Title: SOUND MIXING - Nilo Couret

When we want to think about the soundtrack, the first thing we need to do is we need to think about the fact that there are three separate components to the soundtrack. We have dialogue, we have music, and we have sound effects. And sound mixing refers to the relationship between these tracks. And the difference between sound editing and sound mixing, sound editing is about the choice of the sounds that are going to be on each component track, whereas sound mixing refers to the relationships between those tracks. So it's about the orchestration of what you can hear, when you can hear it, and how you can hear it. We design sound to privilege dialogue when we have speaking parts, right? Because we want to make dialogue intelligible, especially if it's communicating something that we need to know about the plot. We usually design sound in a particular way to create a certain kind of point of audition. So we'll add sound perspective. Something will sound really far away and then will be positioned with a particular character, let's say. The example that I always go back to and the example that I always use, because I think it's very telling, is King Kong from 1933.
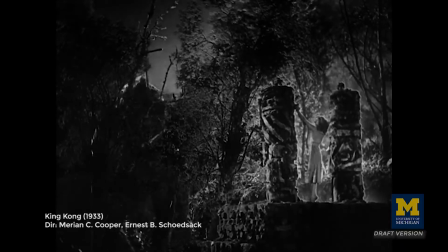1:14 The film is particularly well known because it's kind of the birth of the modern score. A Max Steiner score is really, really well known.
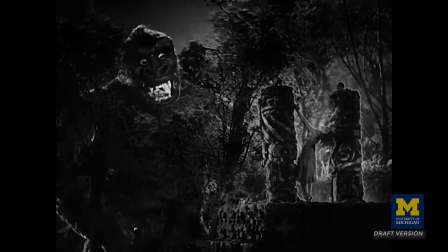1:21 And I like to use it and I like to teach it and I like to watch it because I am seeing, in a sense, sound mixing practices becoming codified.
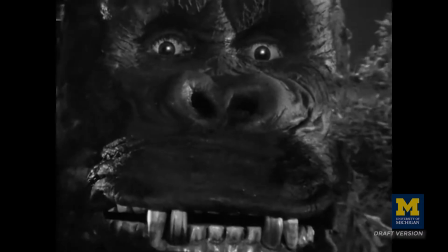1:29 In the 1930s and the transition to sound, this was still being kind of learned, partly because people were experimenting with sound,
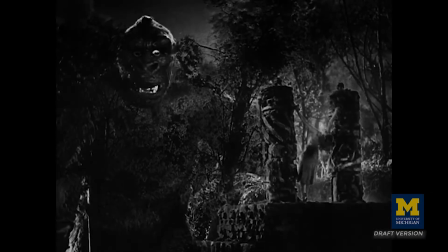1:36 this was a new thing, and partly because the technologies to mix sound was only then becoming technologically feasible.
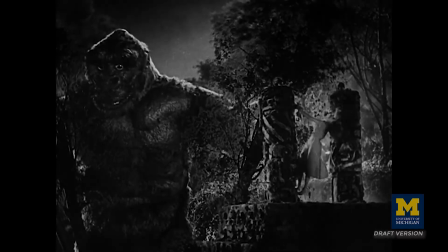1:43 And the scene especially that I always think of is the scene when Fay Wray,
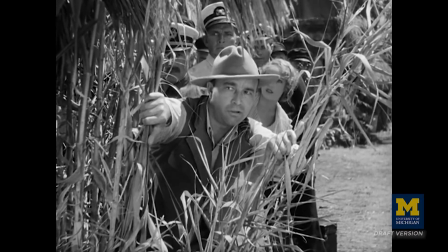1:48 Armstrong, the crew are in one shot, the natives dancing is in the other shot.
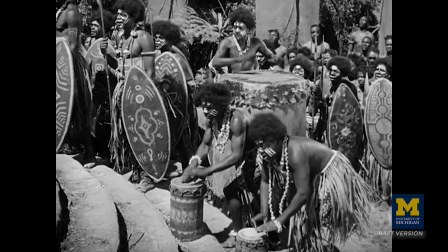1:53 And whenever Fay Wray and whenever Armstrong, whenever the crew is talking about what they're seeing,
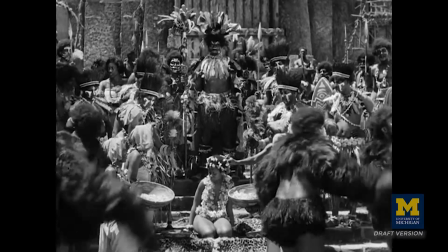2:00 you can hear clearly what they're saying, and you can kind of hear lower on the soundtrack Max Steiner's score as well as the music.
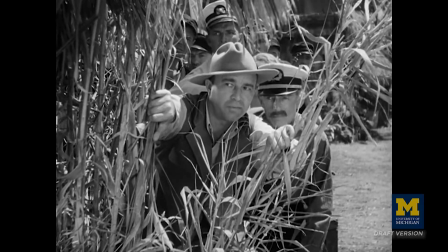Whenever they cut to the natives, all of a sudden the music blares, the dialogue is relatively inaudible, and the natives are basically just kind of murmuring.
You've seen anything like that before in your life?
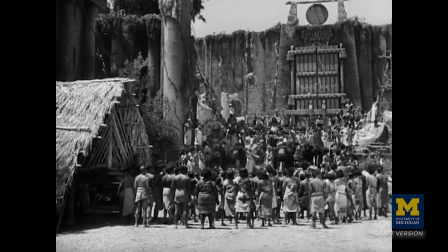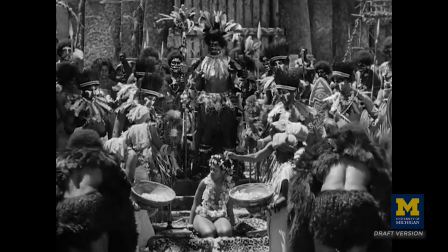2:32 Years later, it was discovered that the natives, or the indigenous people, were actually speaking a language.
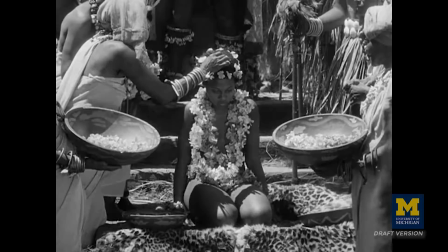2:37 And it was completely unintelligible because the sound was mixed in such a way as to conceal what they were saying and to privilege the score. And so when you start paying attention to the relationships between sound components and how sound can be used to privilege or take focus away from certain kinds of sounds, you can start thinking about the sound and how power, in a sense, is being designed or mixed, power relations, rather, are being designed or mixed in the soundtrack.